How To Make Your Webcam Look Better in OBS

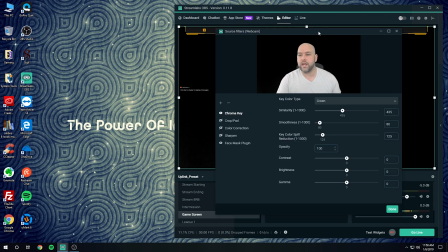(8:16)
If you don't have a green screen, then you're gonna wanna go ahead and use the crop slash pad filter.
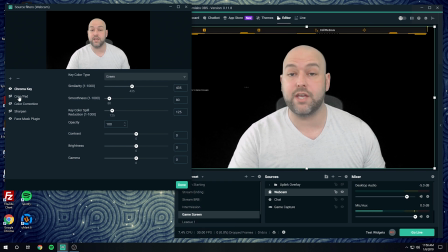(8:22)
So we have chroma key, so I'm gonna leave that on and leave the crop pad turned off, but hopefully that explains that. The next filter we're gonna want to add is color correction. This is what's gonna make your webcam pop a little more.
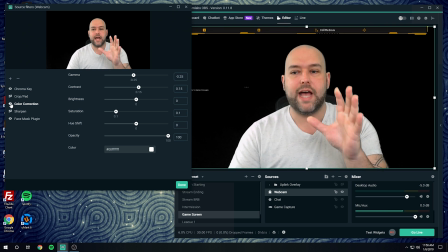(8:34)
Here, I'm gonna go ahead and turn it on. You're gonna notice the difference instantly. As you can see, it brought some color and stuff into my face, into my lips.
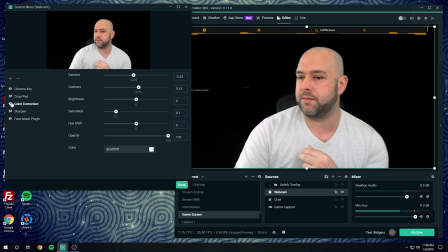(8:40)
It made the black chair a little. Here, let me move out of the way of the black chair. Might be easier this way, it is.
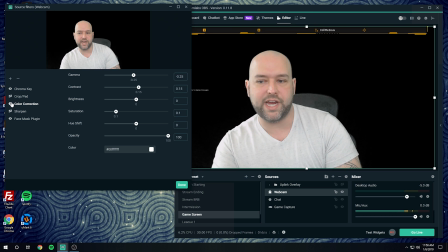(8:46)
All right, so let me remove it so you can see the chair in the background. Let me re-add it. You can kind of see in my tattoo arm here, let me see the color in my arm and stuff, some more of the detail in the darker areas kind of appear.
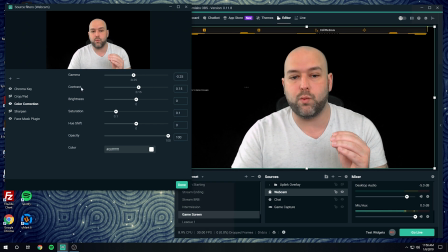(9:00)
And that's adjusted with your contrast and your saturation.
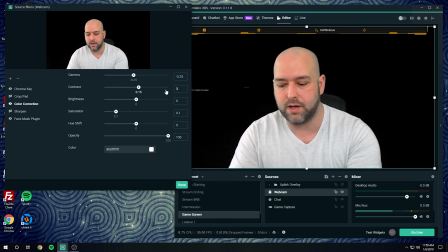(9:06)
By default, let me turn these back down to zero. You can see it looks like this.
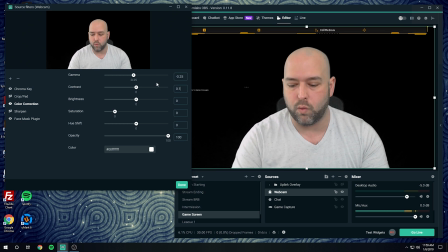(9:11)
So you want to just, you don't want to go overboard. So I had 0.15 in the contrast, which you can see, you just saw the chair shift there.
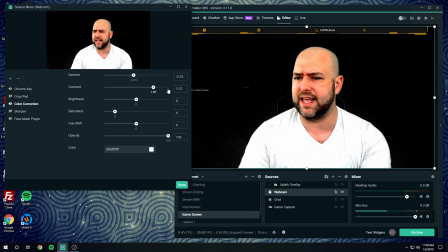(9:20)
If you go overboard, it's gonna start looking kind of like this, which is kind of a cartoonish-y look.
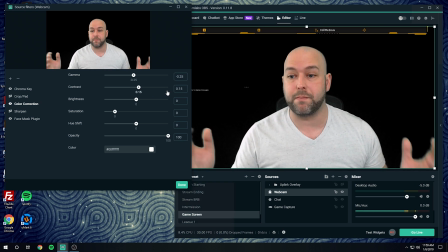(9:26)
So we're gonna go back down to 0.15. That's what I like for my setup with the lighting I have, things like that.
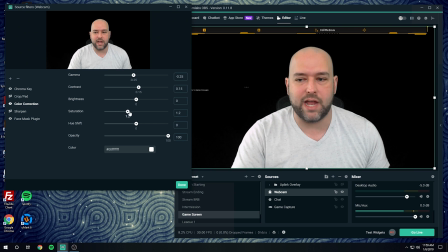(9:32)
And the saturation, again, if you go too high, it's gonna add way too much color and you're gonna look like Donald Trump. I like just 0.1. Again, you're just adding a little bit of color here. So we're going to go with that. Actually, I think I had 0.2 here, I believe.
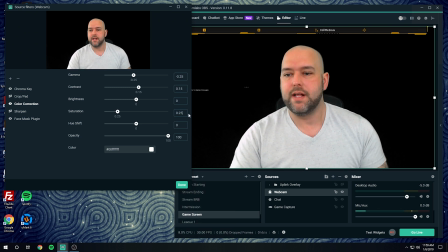(9:48)
So we're at 0.2, 0.25. Again, you're just adjusting these to the look you like. That's a little bit too much for me. Let me go back down to 0.15. I kind of like that. And the last thing is your gamma. I like to turn the gamma down just a bit,
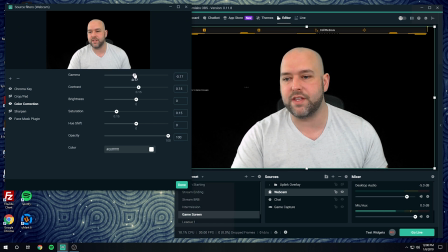(10:03)
which gives you kind of a little more detail in the shadows and stuff, and just helps not everything be blown out.
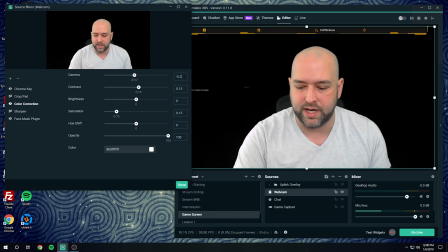(10:10)
So I believe I had this set at 0.25, so I will take that back there.
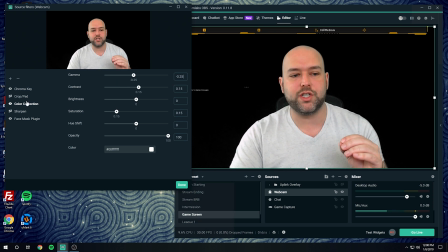(10:15)
Those are really the only three you have to adjust in this color correction filter. And again, it's honestly, this part comes to more of a personal taste type thing.
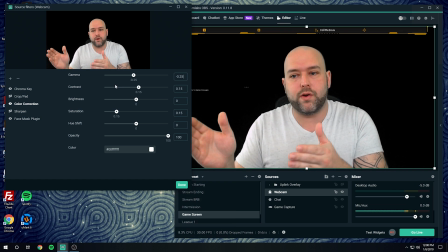(10:24)
You don't want to go overboard or it looks too fake and stuff.
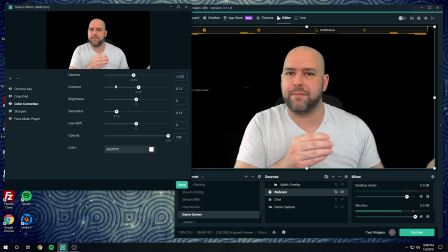(10:27)
You're just wanting to add a little color, but how much color or not how much color you add is kind of on what you like, honestly. And then the last filter that I like to add is a Sharpen filter. And this just kind of cleans up everything a little bit. I don't like a lot of this, so mine's not turned up very high. Zero is the default.
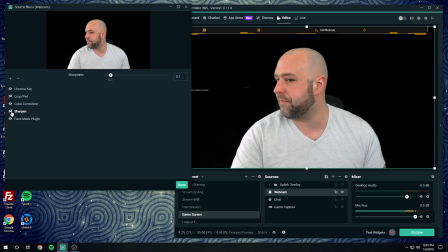(10:47)
I have 0.1. So just to kind of, let me turn to the side profile here so that as I hit this, you can kind of see it in my beard and stuff. That's mostly where I think you're going to see it on mine. But let me hit it here. And it just adds, turned it back off.
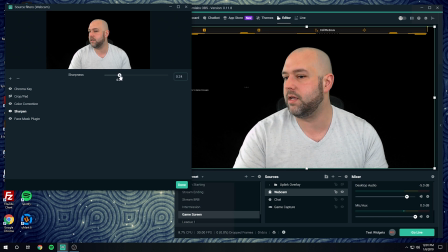(11:01)
Again, it's very subtle, but let me turn it on and let me increase just a bit. Like a 0.25. You see, it just gives you a little bit of sharpness. So actually, I think I will turn mine up to 0.2. And leave it there. But it sharpens everything just a touch. Again, you don't want to go overboard on this.
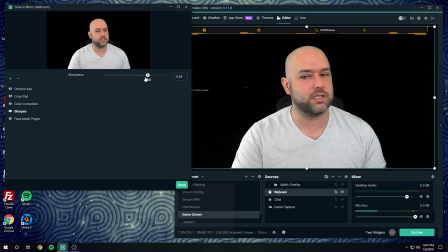(11:21)
If you do, everything starts to look kind of fakeish.
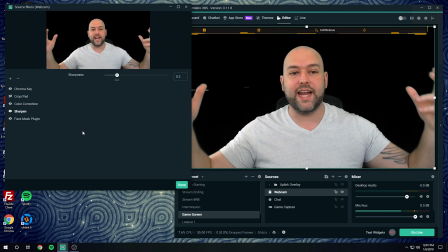(11:24)
It's hard to explain, but again, it's just something you want to mess with your lighting conditions and stuff, just to get kind of the, you know, what looks good for you, honestly.
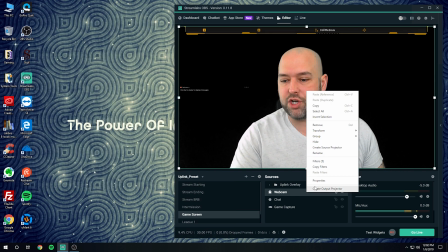(11:33)
And then that's it. That's going to give you a lot better. And just to kind of show you, let me once again turn off all these filters.
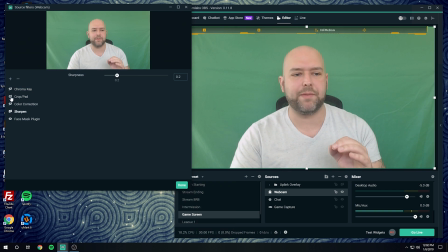(11:44)
And I'll leave the green screen on this time and use the crop pad just to show you the difference. But I'm gonna turn on them one by one, starting with the crop pad through Sharpen, just so you can kind of see the before and the after.
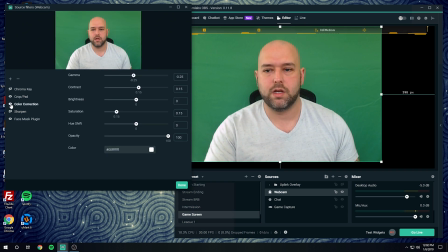(11:56)
So crop pad, color, Sharpen.
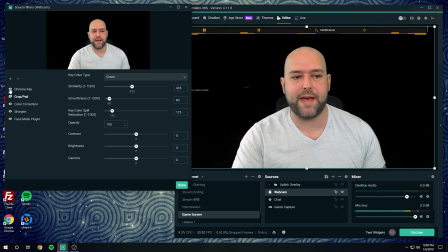(12:04)
Makes it look a lot better, right? All right, turn off crop pad, chroma key, boom, we're done.
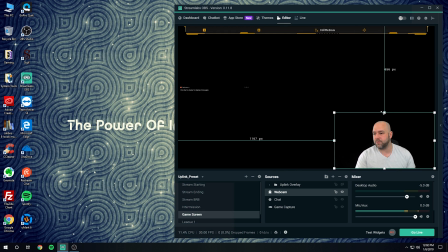(12:09)
And then you'll just resize your camera back to whatever you want it resized to. Right there looks good to me. And that's it, you guys are done. That's in OBS, that's to get the best. There are a couple other things you can do to get a little bit higher quality.